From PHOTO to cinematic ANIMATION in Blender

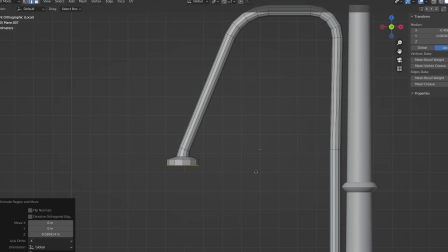4:07 I decided that for this scene I will use only assets that I created so that I can share the blend file with you on Patreon or YouTube join.
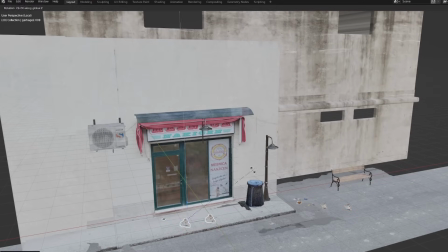4:16 So I added details created from my past tutorials such as this lamp, a bench, photo scans on junk and more.
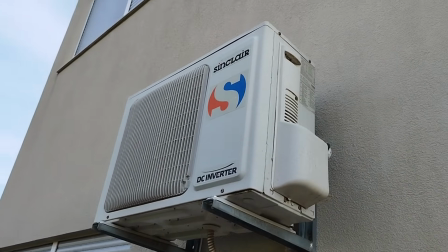4:25 For this scene I decided to put a little more effort into creating air conditioning.
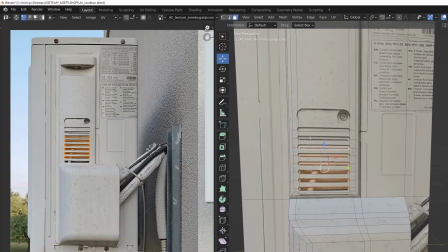4:31 I used texture of air conditioning from my house. I projected the photo onto a 3D object and model it following the texture.
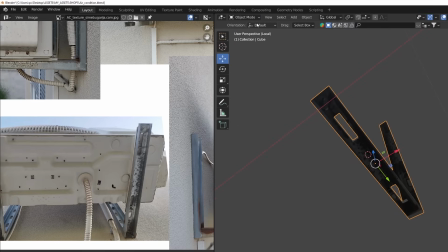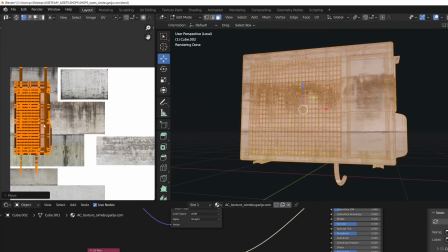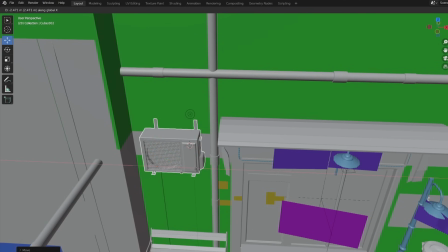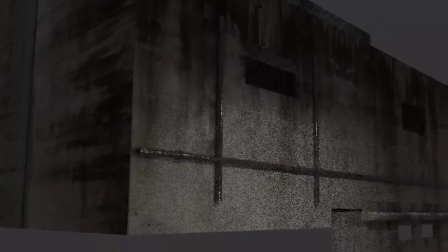4:55 I also model some simple details such as pipes, stairs, cables.
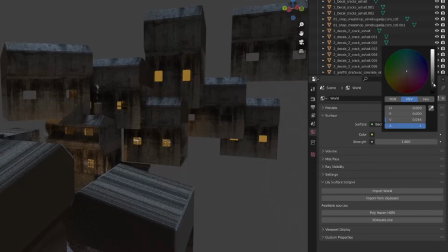5:01 I usually keep the light of the world near black. I don't use hdri for nice scenes unless I want to see the sky or details in the background.
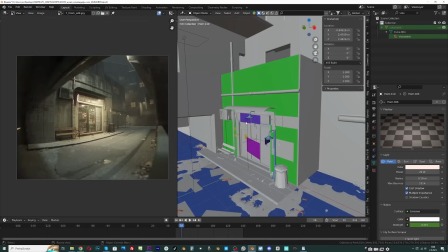5:10 As the main lighting, in addition to the light inside the store, I use the light in front of the store to put the store more in focus.
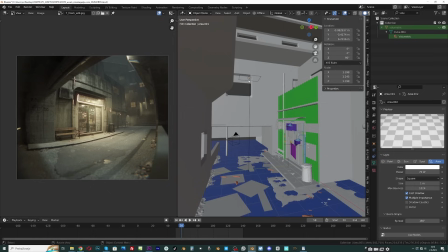5:20 In addition, there is another area lamp that helps illuminate the street and brings into focus
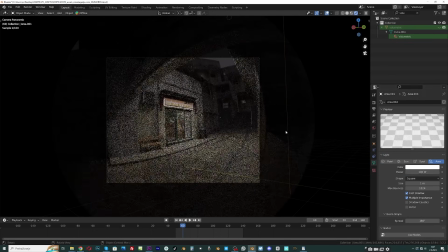5:26 details in the front of the store as well as the texture of the concrete in front.
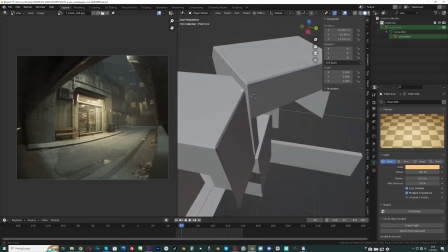5:32 The rest of the lighting refers to the lights in the background, mainly inside buildings.
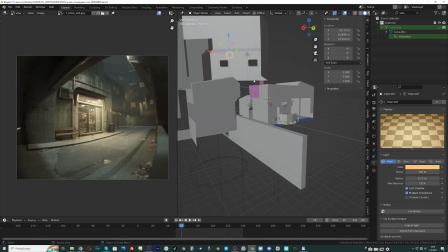5:37 These lights are mostly not intense, I don't want to shift the focus from the store to the background.
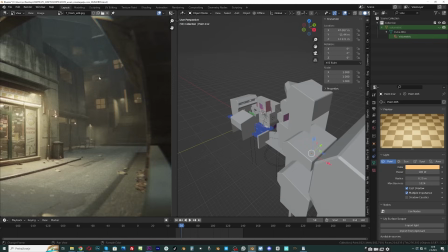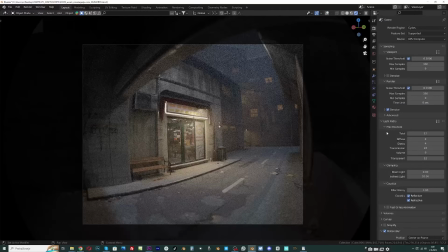5:49 All lights have the same orange tone to keep the scene simple.
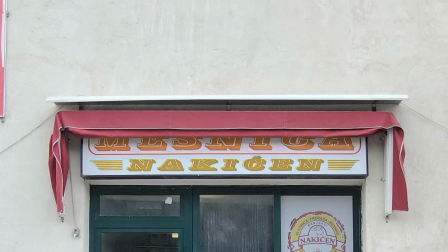5:52 I even remove the blue and red colors in Photoshop because they didn't fit with the rest of the scene.
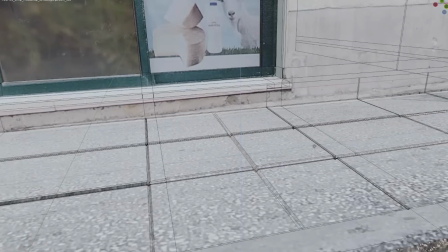6:00 If you add a few intended lines to the flat concrete, the render can look much more realistic.
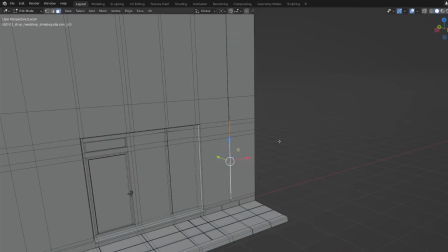6:06 Realism is in the details you don't expect to see on a render.
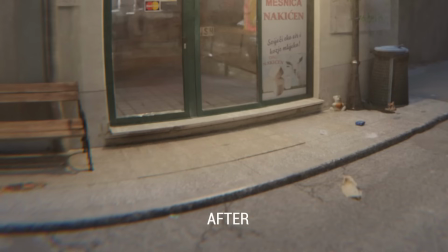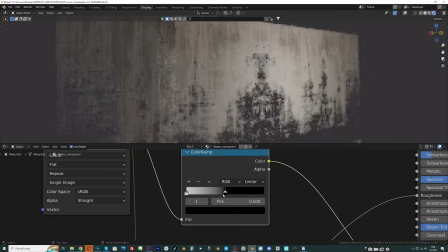6:18 More intense texture will make your render more interesting. You can isolate the darker parts and turn the lightened ones into transparent ones.
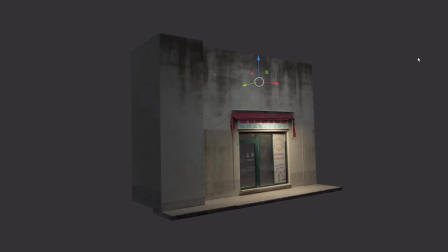6:26 So you can easy create leaking or graffiti textures and place them on any wall.
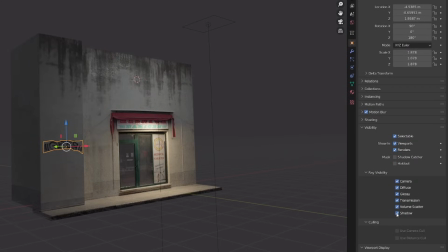6:32 Just turn off shadow from visibility. You don't want graffiti to create shadows.
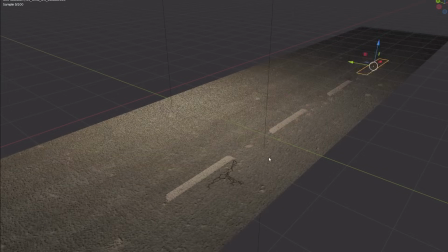6:40 This can make asphalt much more realistic as well.
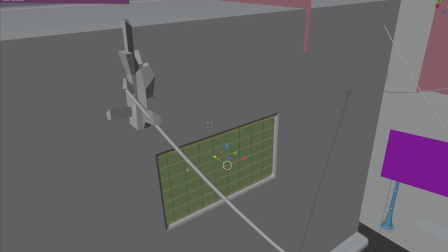6:50 Wireframe modifier is a great tool for creating a lot of details with a simple plane and a few look cuts.
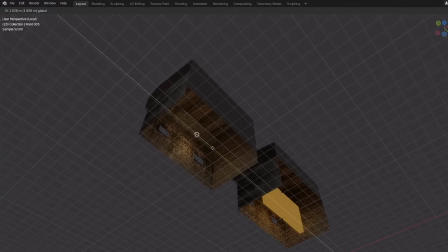7:07 In addition to point lamps, you can use emission cube as lighting.
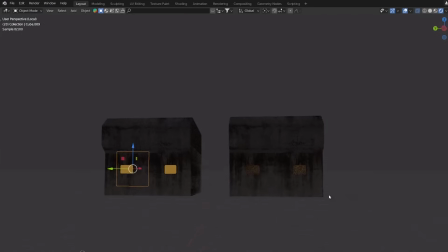7:12 It may not be physically accurate, but it often looks stylistically better than a point length.
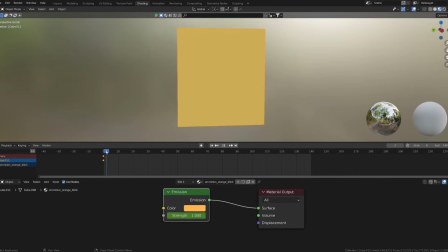7:19 Emissive cube as well as point lengths can be animated in the shader editor. If you select emission node you can add keyframes with eye, this will add a lot of lives to your animation.
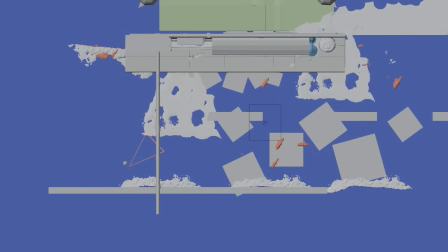7:32 Finally I decided to animate the camera and add a retro color grading and this colorish animation turned out although it was not planned in the beginning.
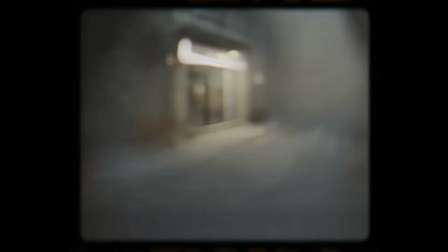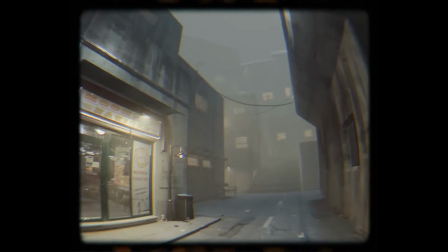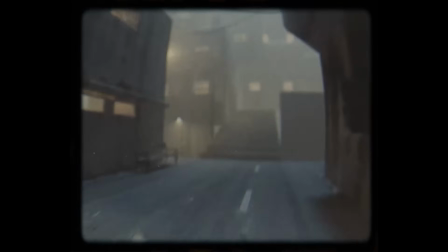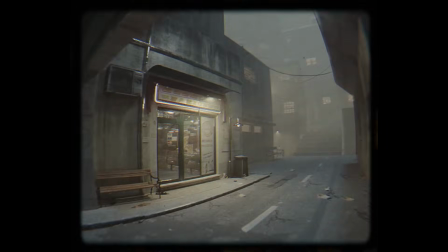7:58 If you learned something new please like and subscribe. This helps a lot to others to discover this video or channel.